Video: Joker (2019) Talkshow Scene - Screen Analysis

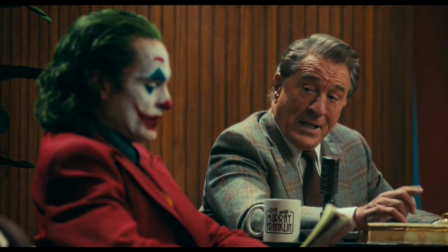These visual cues work in unison with narrative form, pushing to the forefront the subtext of the story,
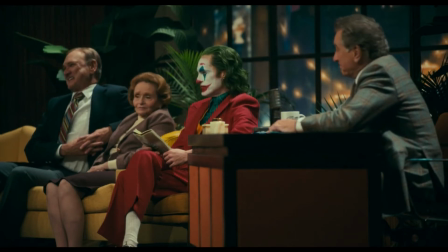highlighting how Arthur is truly feeling, showing that this moment has been flipped on his head and not going as planned.
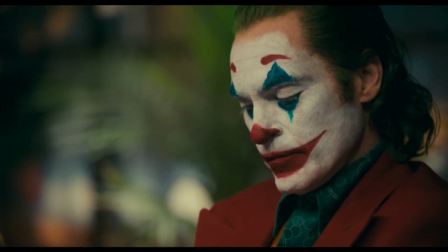In moments leading up to this, shots revolved around Arthur's character,
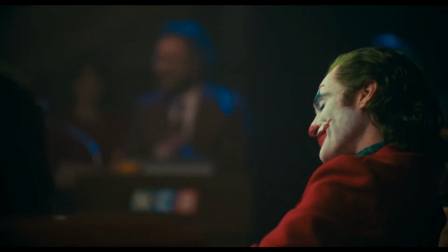staging him center frame and as a bright point on screen, automatically grasping the viewer's attention.
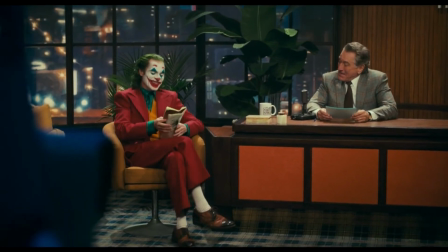But as the scene goes on, we now see Murray taking up equal space on screen.
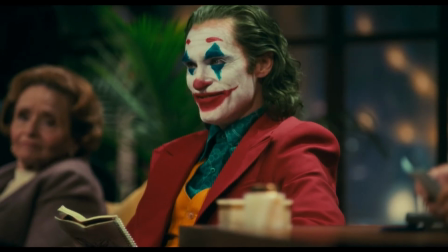Through the manipulation of composition and cinematography, the director not only creates tension,
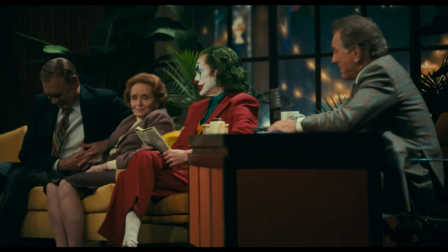but visual conflict on screen, allowing for the implicit meaning, displaying that these two characters are at odds with each other.
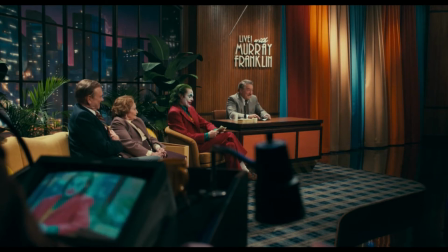Knock, knock. Who's there? It's the police, ma'am.
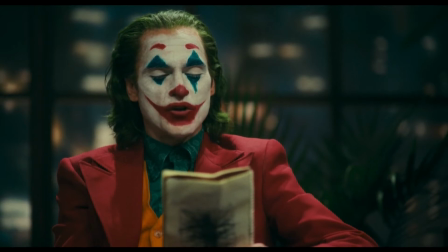Your son's been hit by a drunk driver. He's dead. Oh, no,
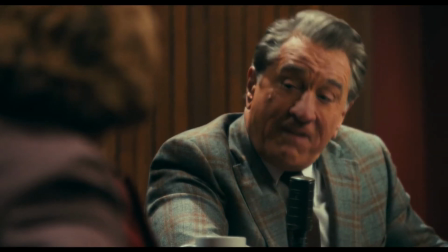No, you cannot joke about that.
As the first joke flops, through the use of diegetic sounds and a quick cutaway to the band,
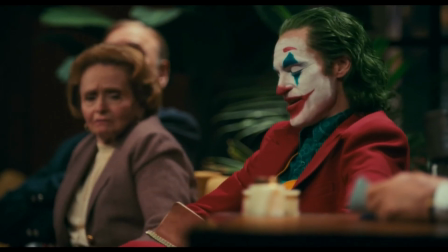the viewer senses that he's not only at odds with Murray, but with everyone in the room.
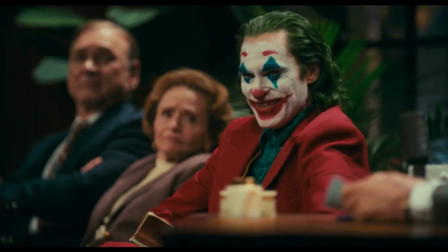It's been a rough few weeks, Murray. Ever since I
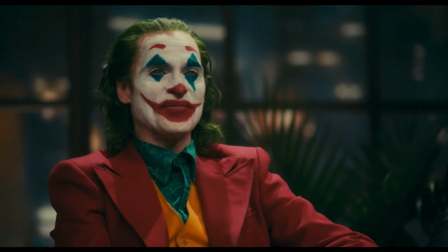killed those 3 Wall Street guys.
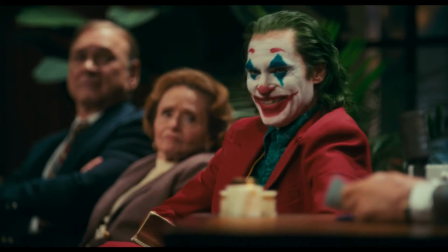Once he admits to the murder of the Wall Street guys, the camera cuts to a medium close-up of him front on.
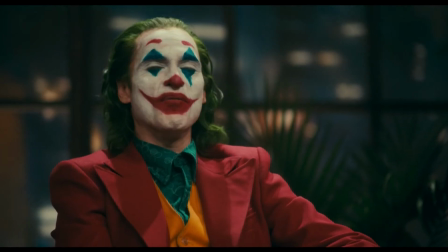This represents him taking this issue head on, opening up to everyone as he feels as though he did the right thing.
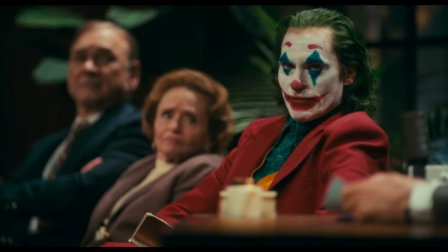The very next shot is the audience's reaction, which has been shown once again through an extreme long shot.
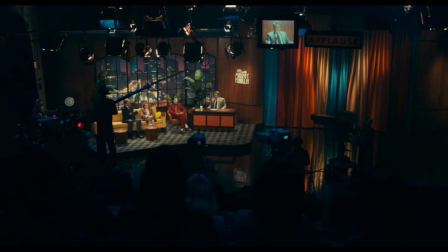There are no faces being shown in the audience, but by placing us here, we can truly understand how they are feeling and what the tension is like in the room. This is a point where the facade falls and the Joker begins to take the light.
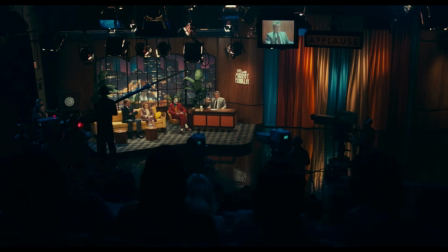In this same shot, the viewer can see that the colours on set are very similar to what the Joker is wearing,
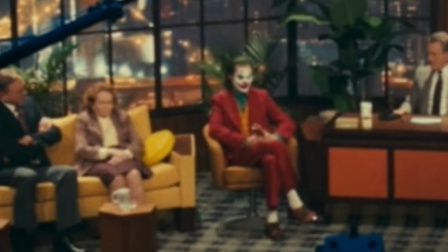and this can be further proven as the colours on the curtain are identical to his suit.
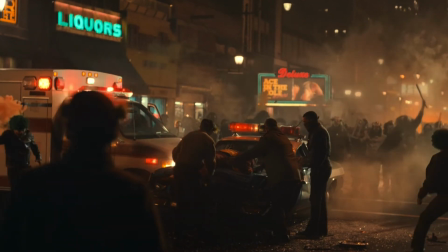This symbolises that the Joker is closing in on everyone and is everywhere.
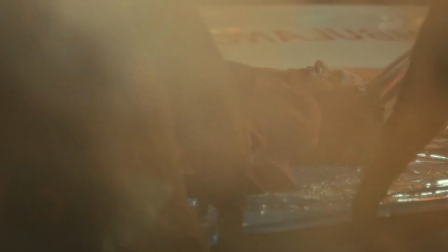There are riots outside the building, there is major conflict happening inside the building.
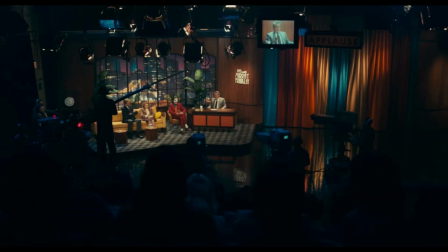You can't escape the Joker. The 180-degree rule is broken once again, but this time on Murray.
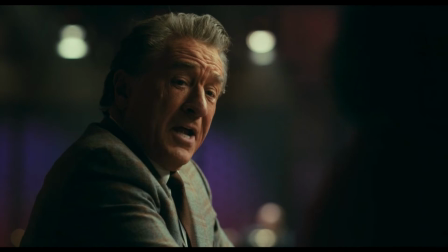This represents how the whole situation has had a shift and has flipped into something completely out of control.
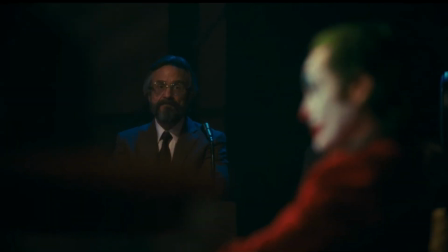As Murray learns that what the Joker is saying is true, he seeks support in his right-hand man. The camera then quickly pulls the focus back onto the Joker.
It's not a joke.
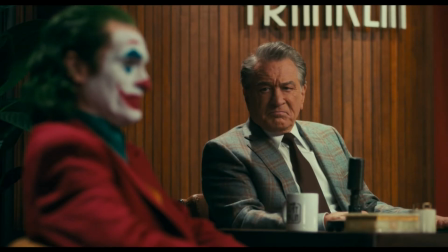The use of this next dirty single, with the subject being Murray, but then the Joker being out of focus on screen,
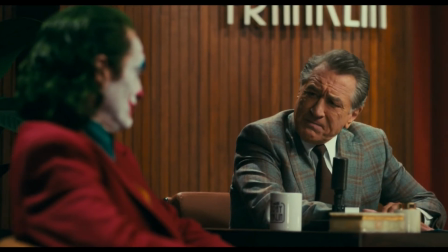symbolises how the Joker is invading his thoughts and slowly overpowering his presence.
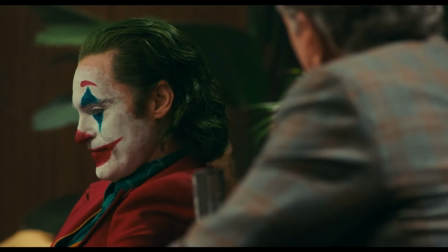You got nothing left to lose?
The use of the side profile medium close-up shot makes the viewer disconnect from the subject and what he is saying,
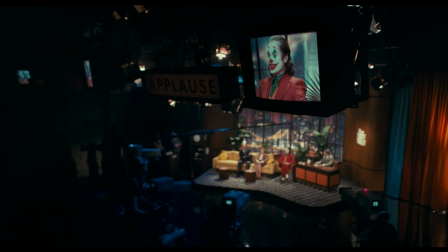allowing for the audience to formulate their own opinion on the character and what he has done. The brilliant use of cinematography, lighting,
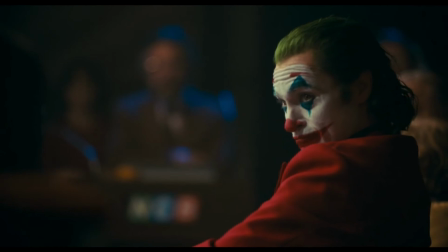and colours once again enables for that organic growth of subtext to be comprehended as it displays what the movie is truly about.
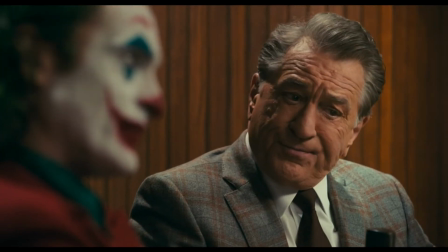As the camera cuts back and forth between Joker and Murray, Murray's face is lit with low-key lighting.
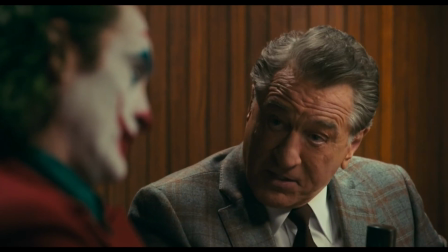This represents how Joker sees him.
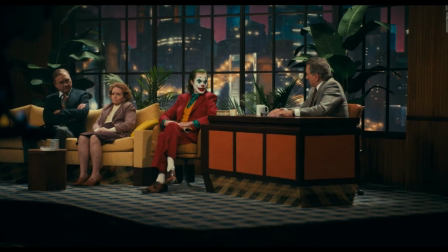He wants Murray to understand and see his point of view, but the Joker still senses a part of him isn't really understanding,
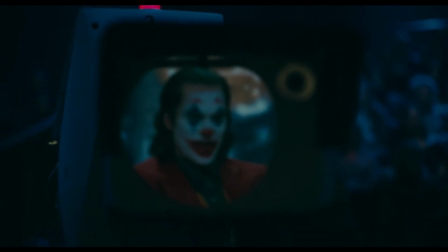which is being symbolized by that half of his face being left in the dark. Right now, Murray can also be interpreted as an allegory to society.
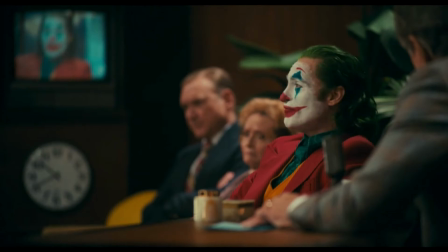By showing Murray and Joker out of focus in the same frame, it further reinforces that no one really wants Joker there,
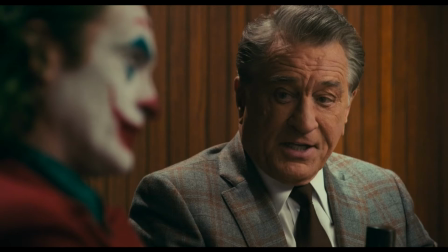and he imposes not only on screen, but on everyone's thoughts and society.
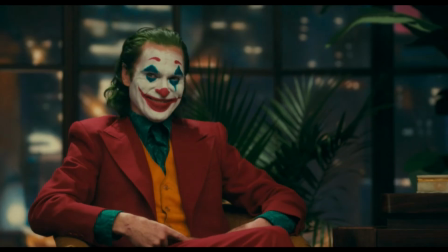Both the use of push-in and score in this moment focus on the rise of the Joker.
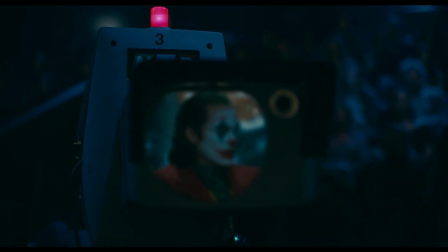I killed those guys because they were awful. Everybody is awful these days.
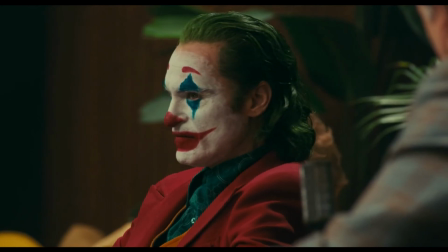It's enough to make anyone crazy.
He is now beginning to see clearly and empowering himself.